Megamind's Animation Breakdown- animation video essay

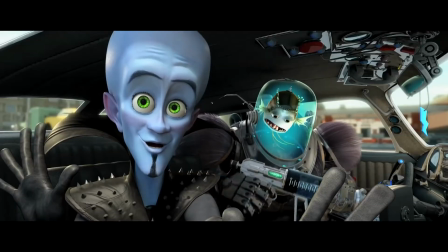Megamind is a 3D animated 2010 film directed by Tom McGrath. It is a subversive and comedic take on the superhero genre.
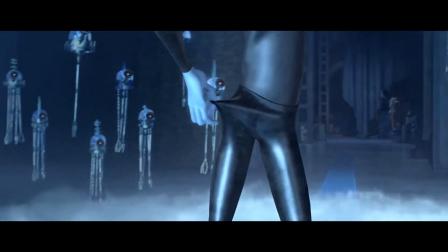The story follows the alien supervillain Megamind, who after years of fighting the beloved superhero Metro Man for control of Metro City, successfully annihilates him.
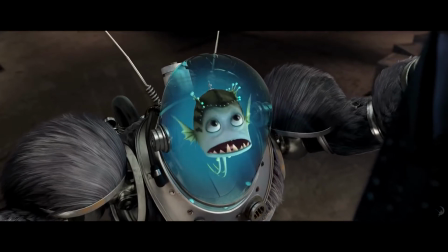Megamind mourns for the loss of his rival and creates a new hero, Titan, to give his life purpose again.
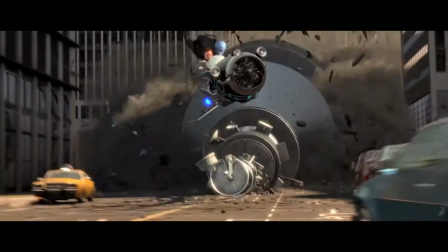After his plan backfires, as Titan turns evil, Megamind embraces his new purpose as Metro City's hero to defeat Titan.
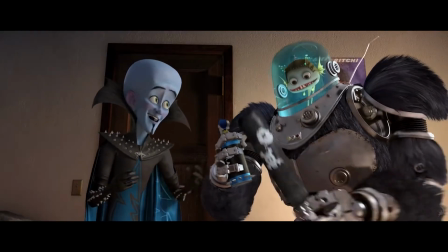Megamind is a compelling story where the characters learn that it's never too late in life to make a different path for oneself.
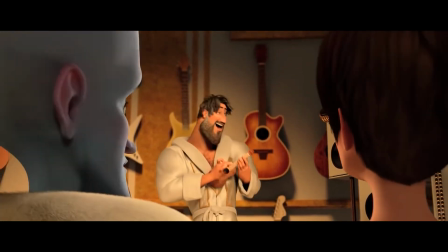The believability and engaging aspect of Megamind is created by the character animation, which makes use of the 12 principles of animation.
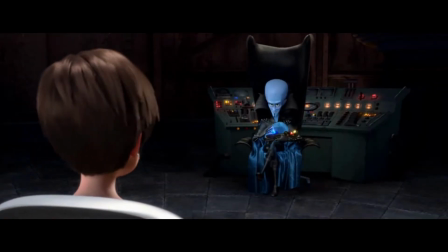The scene establishing the relationship between Megamind and the reporter Roxanne Richies can be
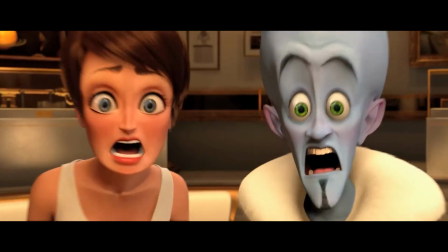utilized to deconstruct how the 12 principles of the animation are effectively used by DreamWorks.
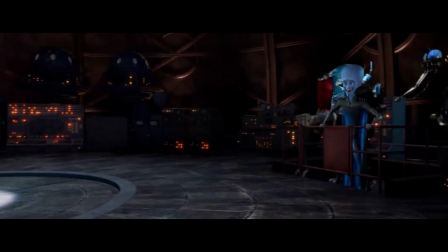A significant animation principle that can be observed is solid drawing. As Megamind exits the elevator, he displays expressive arm movements and a satirical take of the villain laugh trope.
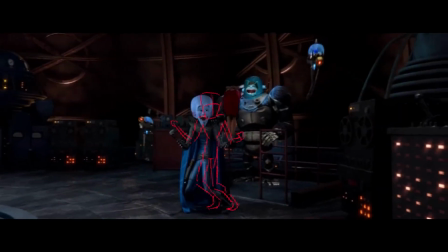Along with the way he bends his knees slightly, his dynamic pose indicates a strong understanding of solid drawing.
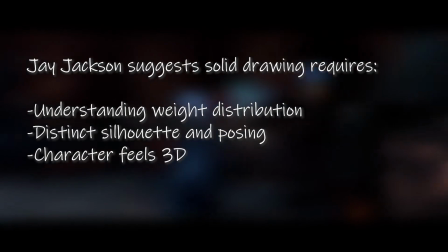As animator Jay Jackson suggests, solid drawing solidates essential knowledge concerning weight distribution, distinction of the silhouette, and posing in order to make a character feel organic and possible in a 3D space.
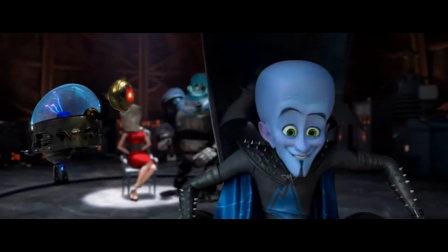Part of Megamind's visual appeal is dependent on the solid drawing that is implemented throughout the film. This shot uses staging to convey what is occurring in the scene.
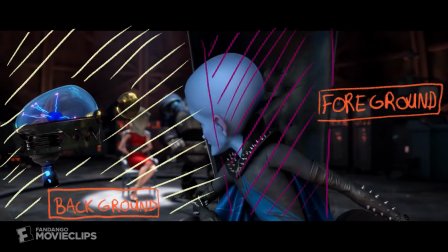Megamind is in the foreground as his expressions are the primary focus of the scene. The characters Minion and Roxanne are in the background. The shot composition's clarity is also conveyed using lighting.
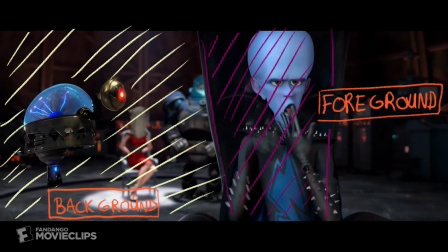The background is out of focus and lit brighter, allowing the darker foreground to be the focal point of the scene.
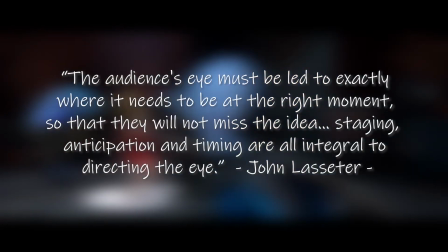Lasseter examines the importance of good staging as he states, the audience's eye must be led exactly where it needs to be at the right moment, so that they will not miss the idea.
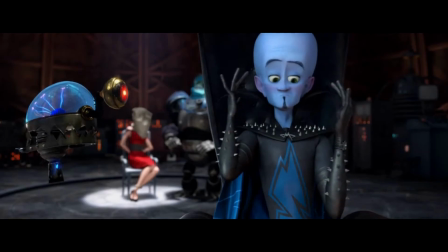Staging, anticipation, and timing are integral to directing the eye. Staging ensures the audience focus on the right characters and location on screen.
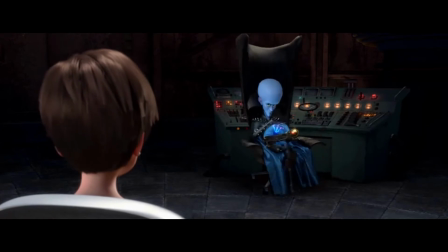Characters in Megamind use secondary action to emphasize their words and add personality to their actions.
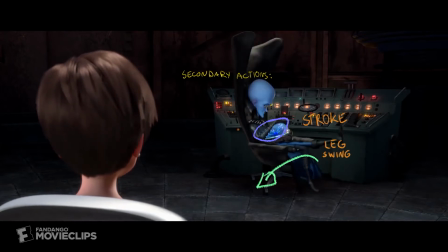This is evident in actions such as Megamind's mischievous slight nod, his legs swinging as the chair turns, and by the fact that he strokes the bot like a cat. The secondary action adds interest to the primary action. If secondary action is absent, the primary action could be read as emotionless and stiff. This sentiment is expressed by Thomas and Johnston.
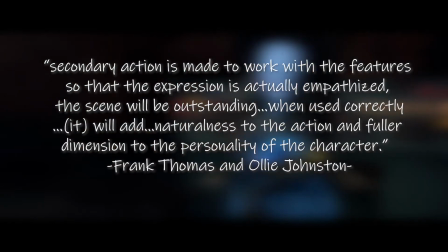As they state, secondary action is made to work with the features so that the expression is actually emphasized.
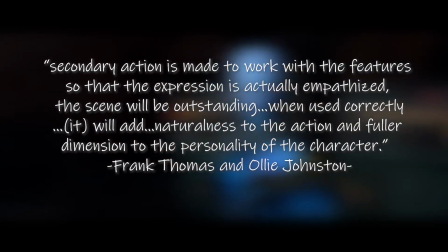The scene will be outstanding when used correctly. It will add naturalness to the action and full dimension to the personality of the character.
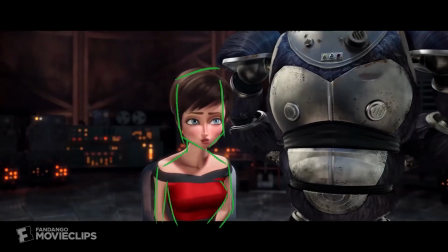Secondary action is essential in making the character feel like they are engaged and active within the scene. The principle of pose to pose throughout the scene is used to convey complex and simple movements.
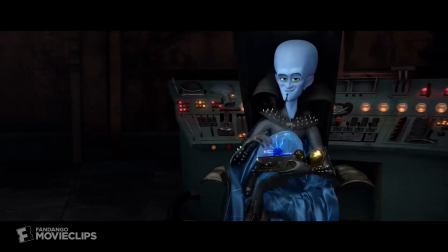This has been applied to Roxanne's subtle movement as she slouches down to emphasize her dismay with the current situation.
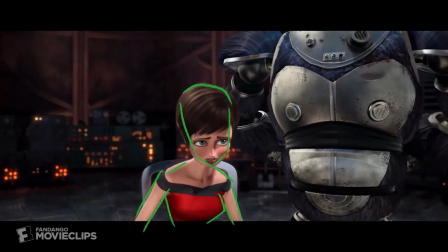The pose to pose principle is essential to the process of animation.
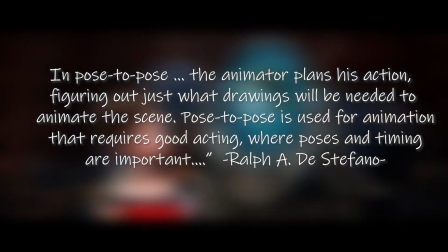As DiStefano states, in pose to pose, the animator plans his action, figuring out just what drawings will be needed to animate the scene.
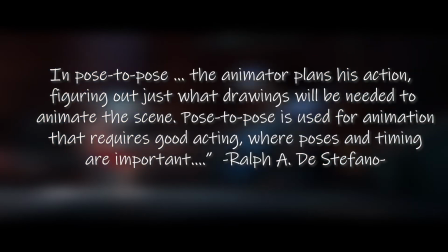Pose to pose is used for animation that requires good acting, where poses and timing are important. It should also be noted, besides the occasional nod and shrug, there is not much movement from Roxanne in the scene, as she is constrained to a chair.
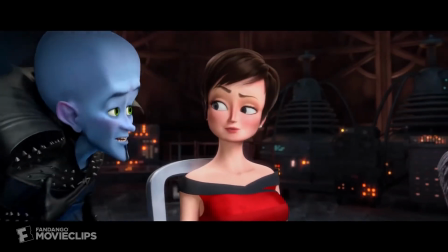So simple differences involving the pose to pose principle are useful in terms of making her still appear alive.
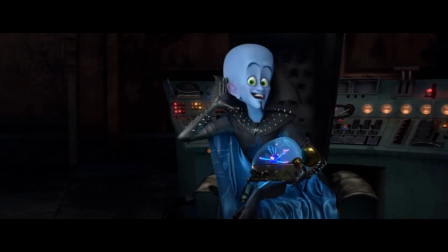As Megamind continues to speak, there is evidence of an arcing secondary action as he sways his head and then he puts a hand to his ear in order to emphasize his point.
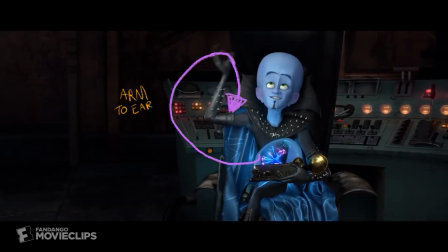Arcing is a common method used in animation that grants characters' movements appeal and readability. The arc is apparent in the way his hand and head is animated to follow a path of an arcing flow.
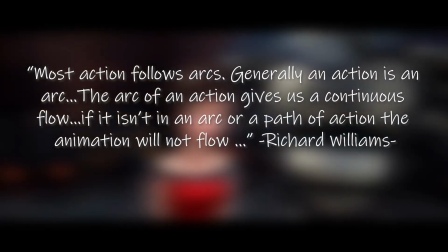Williams stresses the importance of this technique as he states, most actions follow arcs.
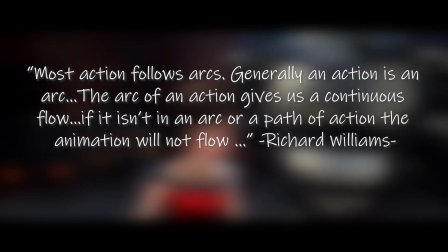Generally, an action is an arc. The arc of an action gives us a continuous flow. If it isn't an arc or a path of action, the animation will not flow.
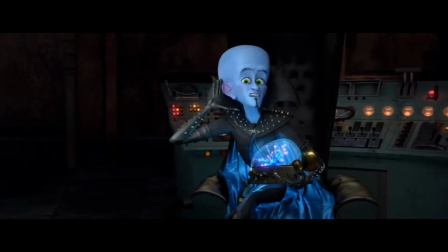This not only gives appeal to the action, but allows the movement to be clearly communicated to the viewer.
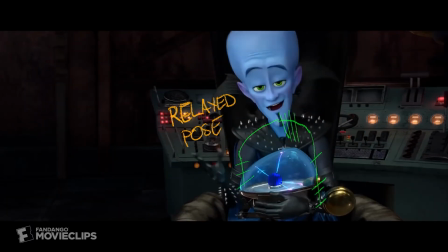When Megamind is imitating an old lady scream, the use of the principle of timing is evident. Megamind goes from a neutral sitting position to a tense higher pose, gripping the bot, then returning to a relaxed pose.
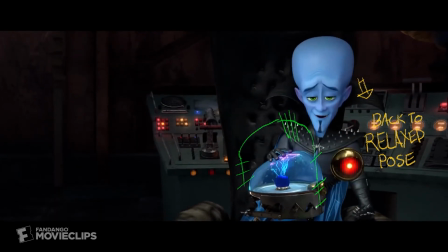The liveliness of Megamind's action in this sequence can be attributed to the animation's timing. Timing in this sequence is crucial for delivering good character performance.
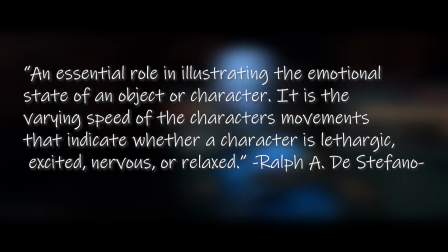DiStefano reiterates this idea as he states that timing plays an essential role in illustrating the emotional state of an object or character.
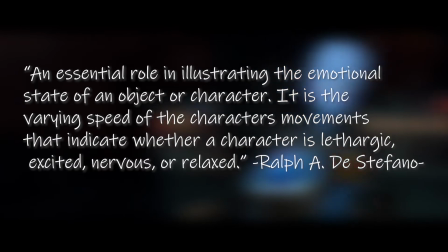It is the varying speeds of the character's movements that indicate whether a character is lethargic, excited, nervous, or relaxed.
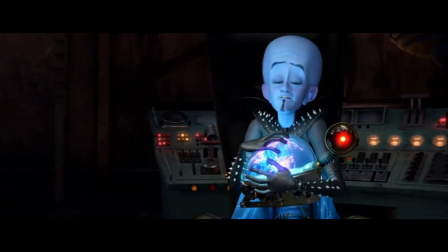The contrast between the poses is complemented by good timing and assists in conveying the fact that Megamind is mocking Roxanne and adds to the comedic energy of his actions.
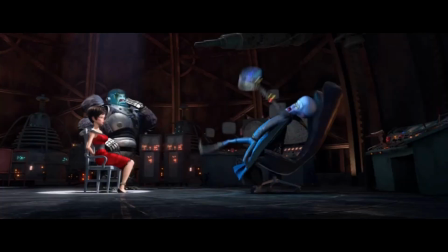The animation technique of anticipation is demonstrated when the bot looks at Megamind's hand, establishing it desires to bite his hand before committing to it.
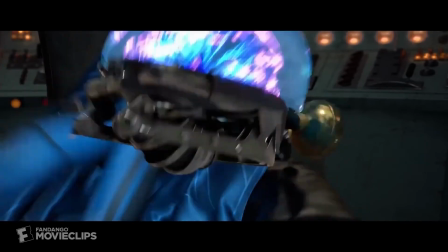Anticipation adds a layer of complexity to the animation, giving the characters the appearance of thought. Williams elaborates on this principle as he describes anticipation, explaining that it communicates what is going to happen.
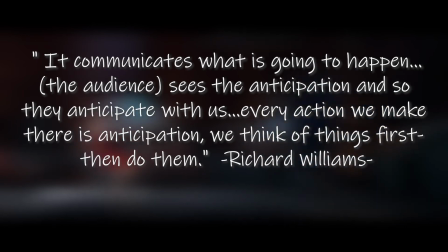The audience sees the anticipation, and so they will anticipate with us.
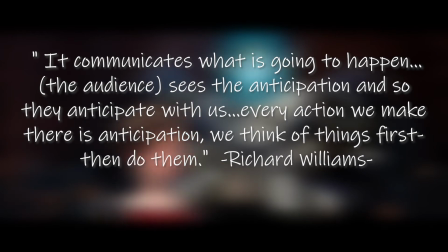Every action we make, there is anticipation. We think of things first, then do them. When a character has no anticipation, they have the potential to be perceived as one-dimensional.
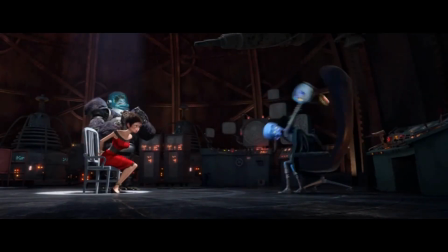With the addition of anticipation, depth and personality are developed in simple characters such as a bot. The principle of exaggeration is a significant characteristic of animation throughout Megamind.
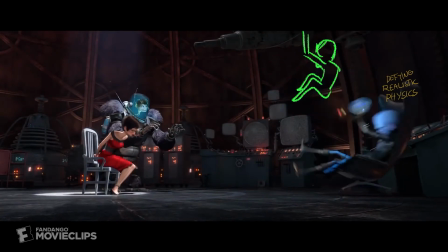When Megamind is bitten, he jumps and spins vigorously around, trying to get the bot off his hand. The use of the principle of exaggeration assists in conveying his pain.
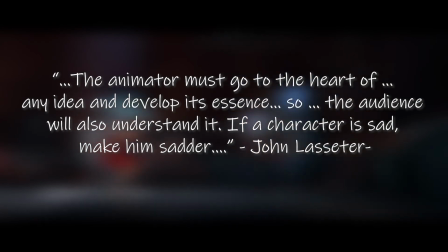Lasseter explains that in order to apply exaggeration, the animator must go to the heart of any idea and develop its essence, so the audience will also understand it.
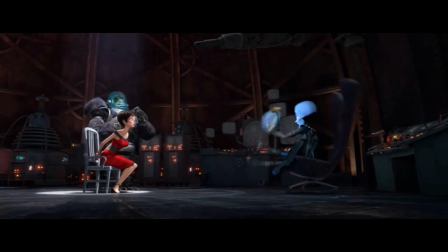If a character is sad, make him sadder. Megamind's actions must be exaggerated and defy real-world physics in order to convey the emotions he is experiencing to the audience in an entertaining and readable way.
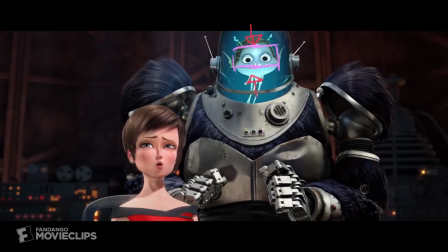As Minion is naively leaking Megamind's secrets to Roxanne, his thought process and expressions are articulated with the principle of squash and stretch.
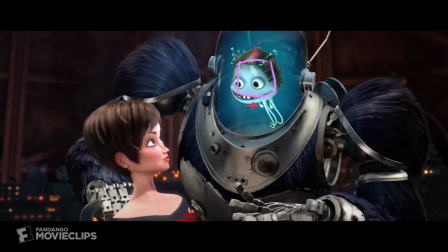Minion's whole fish body extends and retracts as he speaks. characteristics.
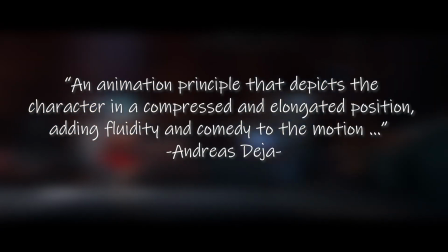The principle of squash and stretch is described by Deja as an animation principle that depicts the character in a compressed and elongated position, adding fluidity and comedy to the motion.
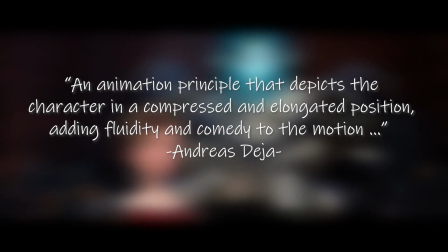The use of squash and stretch makes Minion appear sympathetic and have friendly characteristics. It also complements Megamind's cartoony animation style.
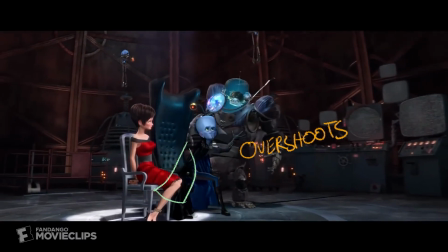As Megamind wheels to the left of the shot, there is evidence of the principal overlap. Megamind's cape flies behind him, then overshoots when he is no longer accelerating, then eventually becomes still.
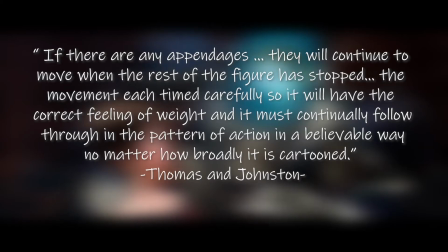Overlap gives the scene a sense of dynamic force. This effect is examined by Thomas and Johnston, as they state if there are any appendages,
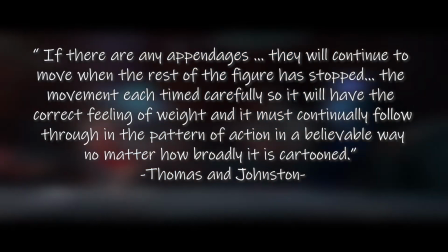they will continue to move when the rest of the figure has stopped. The movement each timed carefully, so it will have the correct feeling of weight,
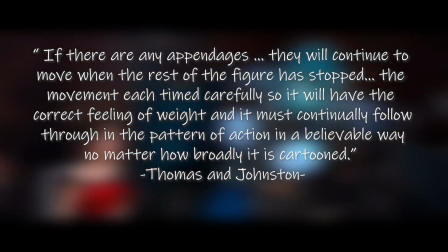and must continually follow through in the pattern of action in a believable way, no matter how broadly it's cartooned.
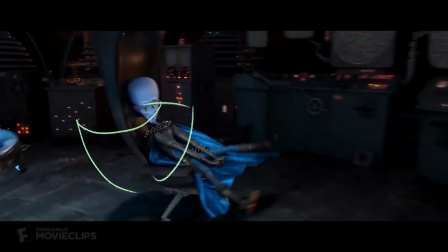Overlap allows the objects and characters seem dynamic and maintain a sense of weight and believability within the scene.
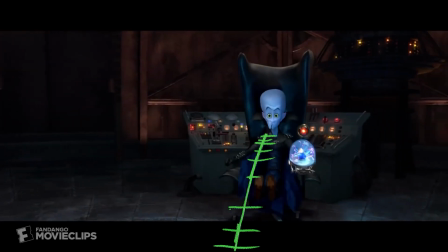As Megamind propels himself towards the control panel, it is evident that the principle of slow in and slow out is being utilized.
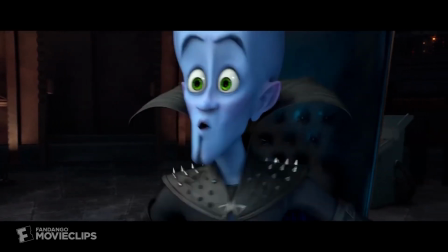As seen by the speed of the chair, it accelerates and gradually slows down as the movement concludes.
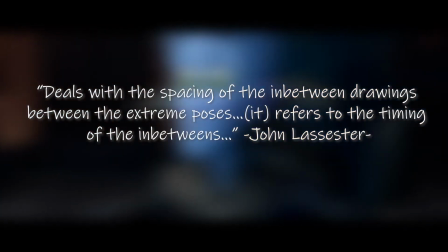Lasseter defines slow in and slow out as the principle that deals with the spacing of in-between drawings between the extreme poses.
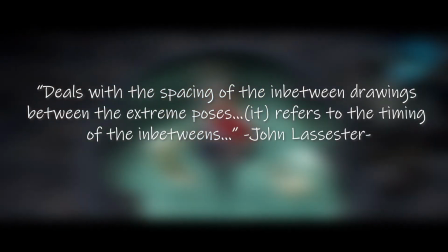It refers to the timing of the in-betweens. The principle of slow in and slow out reflects real-world physics.
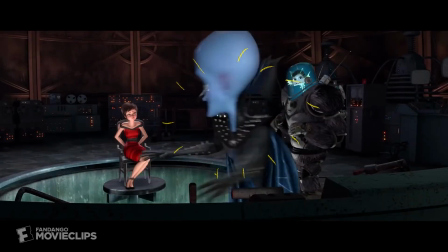It assists the animation in taking a more realistic appearance. For animation to be visually interesting, the principle of appeal must be incorporated. Appeal has been utilized in the poses and expressions that Megamind articulates as he starts pulling various levers, trying to convince Roxanne that he is evil.
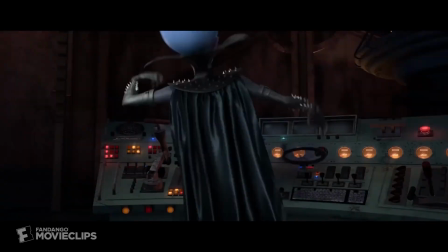Megamind is animated to appear visibly upset. As he becomes more defeated, he deflates into less proud poses.
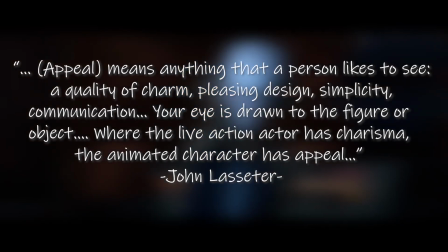Lasseter elaborates that appeal means anything that a person likes to see, a quality of charm, pleasing design, simplicity, communication.
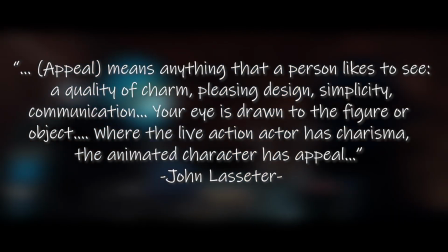Your eye is drawn to the figure or object. Where the live-action actor has charisma, the animated character has appeal.
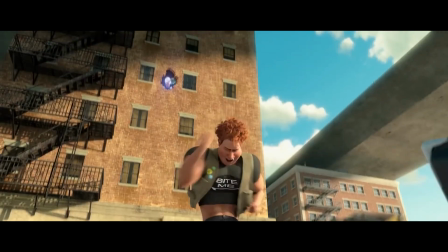Appeal compels the viewer to sympathize with Megamind's emotions. By using the 12 principles of animation, the animators were able to produce the compelling visual storytelling of Megamind. While making Megamind, DreamWorks CEO Jeffrey Katzenberg told McGrath concerning the technical process of the film, "What you're gonna like isn't the spectacle, but what you can do with it storytelling-wise."